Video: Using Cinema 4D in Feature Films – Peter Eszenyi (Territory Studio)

Brilliant. iTunes plays again. So,
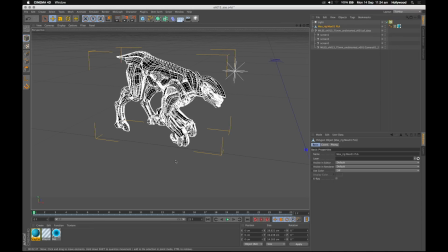there's the beast. Some lovely guys in America animated this model, and we converted those animations into an alembic format.
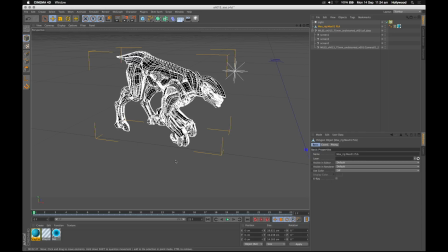And with Alembic, we are able to bring in animations from other software.
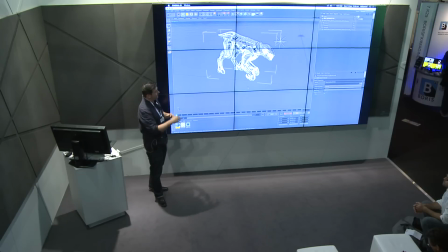So I think this was animated in Maya, but via Alembic, it ended up, having the same animation. We ended up having the same animation in Cinema 4D without any issues. So we were just able to create the look. So this is actually animated. And this is one of the passes.
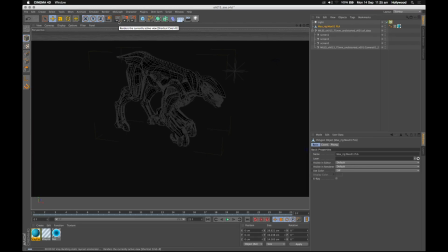that I want to show you. This one uses V-Ray,
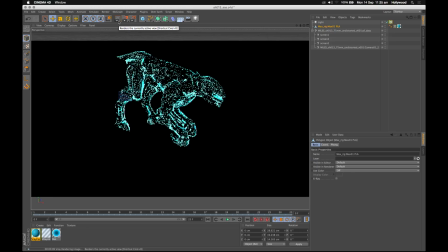and this is a subsurface scattering pass. And as far as subsurface scattering goes, this is not the perfect example of how it should look like.
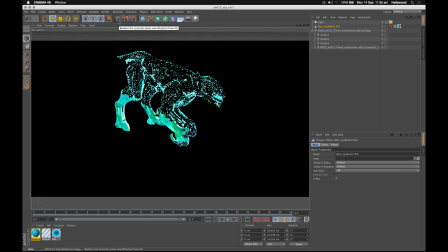But because this is something that's part of a fantasy UI or a science fiction UI, we're really happy to have all these little imperfections there because that creates something more interesting than our perfectly clear render.
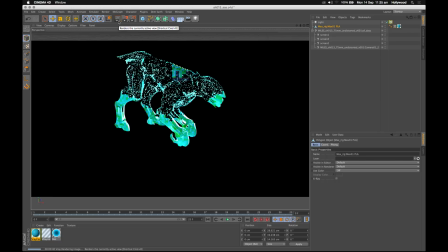So that's one of the passes.
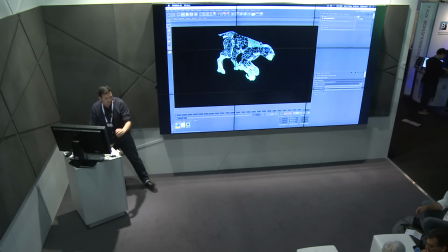You can imagine how it goes.
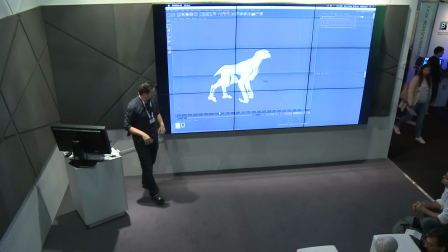Here's another version. There's the same shot, a slightly different frame. We
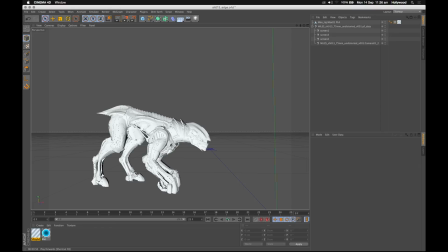love this shader. This is a V-Ray shader called V-Ray Edge Shader.
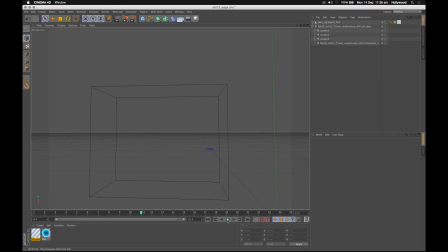And what it does,
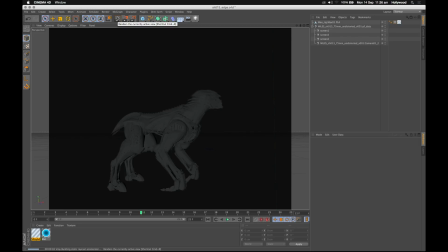it renders out a wireframe, but the wireframe can be fed into an alpha channel, and it creates a sort of like a skeletal kind of look. So you are able to see the other part of the object.
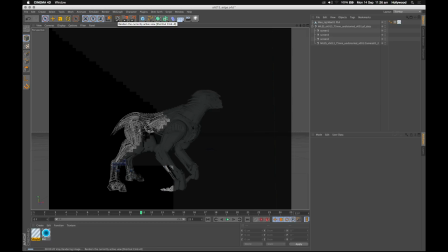So it's not just the usual flat wireframe, but you can see inside this piece. And again, this in itself is already interesting, but use this with all the other passes,
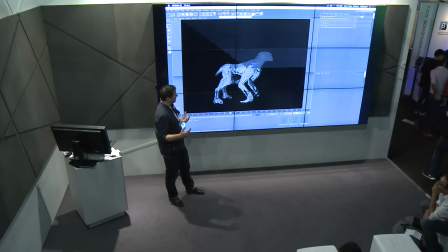that creates something that's immensely tweakable, which is like, you can tweak all the colors, the sort of like the amount of this in that shot.
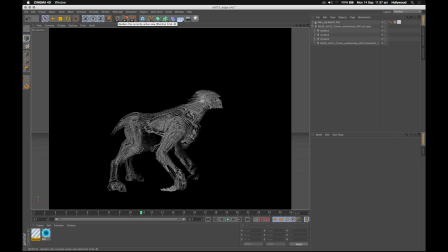So really love it, and it renders quite fast. And we had some other passes for this. We had I think it was this one. Nice. So what we have here is again the same animated polygonal object with the animation baked in, and we have an X particles emitter that emits a very organized grid from the volume. So you immediately have something that's very interesting, again, from a UI point of view,
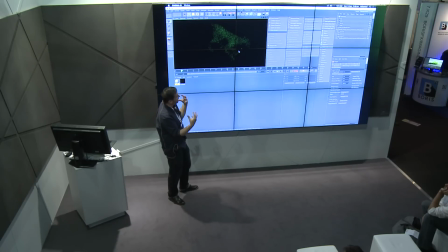because that's a 3D object, but with some sort of very ordered grid type thing going on within. And we love that.
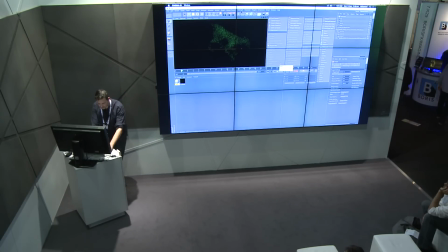So we render this, render like, I don't know, a couple more other passes, and then, as I showed you, this is what we ended up with.
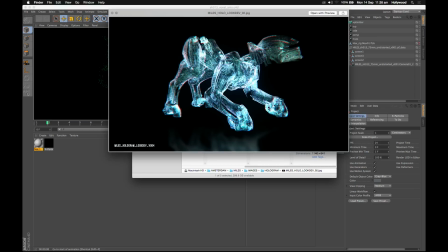That was the final look.
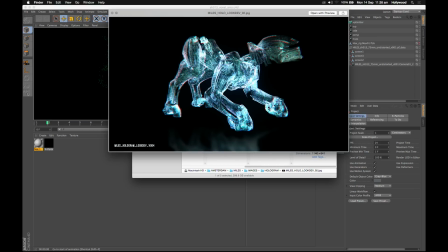So that's everything combined together, and obviously it's animated, and it needed comp. So yeah. So that's mouse. And now the third part of my little presentation, which is going to deal with the Avengers. Have you seen the Avengers? All right. We started to work on the Avengers right after Guardians of the Galaxy, and I might have skipped that part, but I think I mentioned it. The way we work is most of our work is done before the film starts to shoot, just to make sure that everything is on set, so the actors can interact with it, and therefore we have a certain amount of development time that sort of like develops together how the film develops, and this part of the work ends up when the film is wrapped up. So everything is finished on set, and the second part, which is a much more restrictive process, starts when the post process starts. So if there was a green screen for some reason, we're going to get that green screen, and we're going to put all these little things in these screens in there as well. So what we're going to talk about with the Avengers
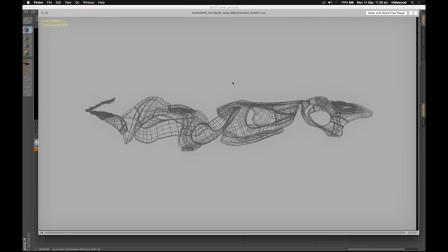is I'm going to break down this shot.
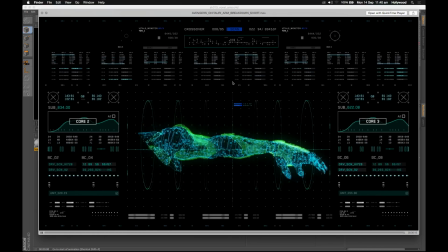dance break. Nice one. So this was one of the screens for the Avengers.
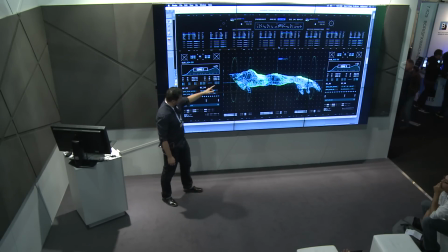The story behind this screen was that this is an alien arm that they recovered from somewhere, and they just started to analyze it. So this screen needed to tell the story that this is an alien arm, in case you missed the 6 fingers.
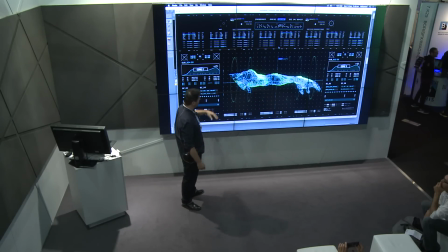I missed it first time, so I thought, yeah, that's an interesting one. And it's got some sort of an armor going around it, and all these surface details are there to tell you the story that this is an alien arm. And all these details on the screen were designed by my colleagues.
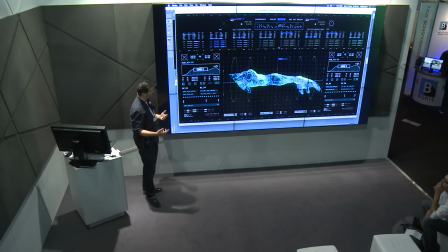And this is an interesting thing about Territory Studio, that everyone does a little bit of everything. But some of my colleagues are really extraordinary graphical designers, and they are like leading the design of the 2D assets.
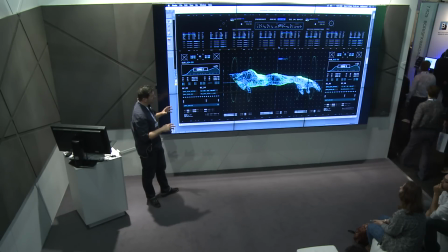And some of my colleagues, including I think he's here, Nick. Nick is there. He's just touching his phone, not looking at us. Nick.
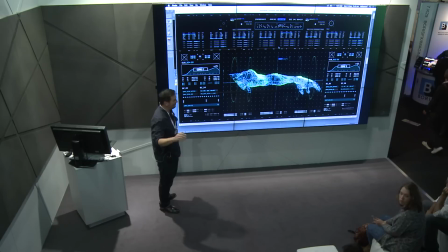Anyway, he's busy.
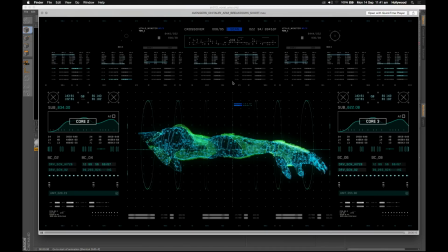So Nick is designing these assets as well as some screen elements, and everything is brought together at the end. So let me show you how we did this. Before I start, let me show you a few things that we started to explore when our work on the Avengers started.
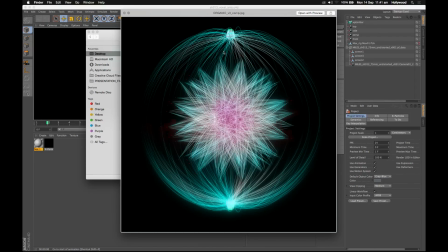The brief was quite early on to come up with 3D assets that can be used as hero elements in a UI screen. They are 3-dimensional and some sort of,
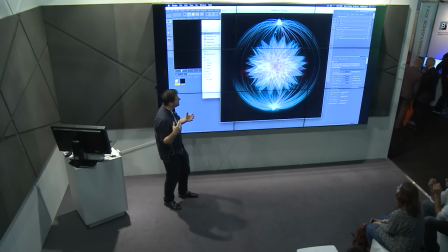represent something that's organic, or something that's some organic stuff being manipulated.
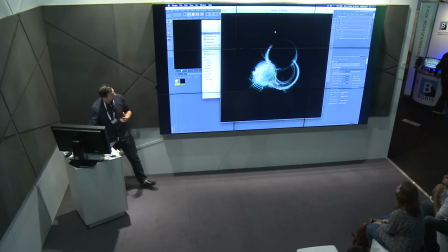And we started to explore like interesting things, like this is an X-particle setup frozen in time.
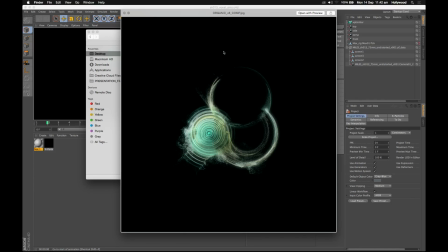I don't know what this is, but this already looks exciting.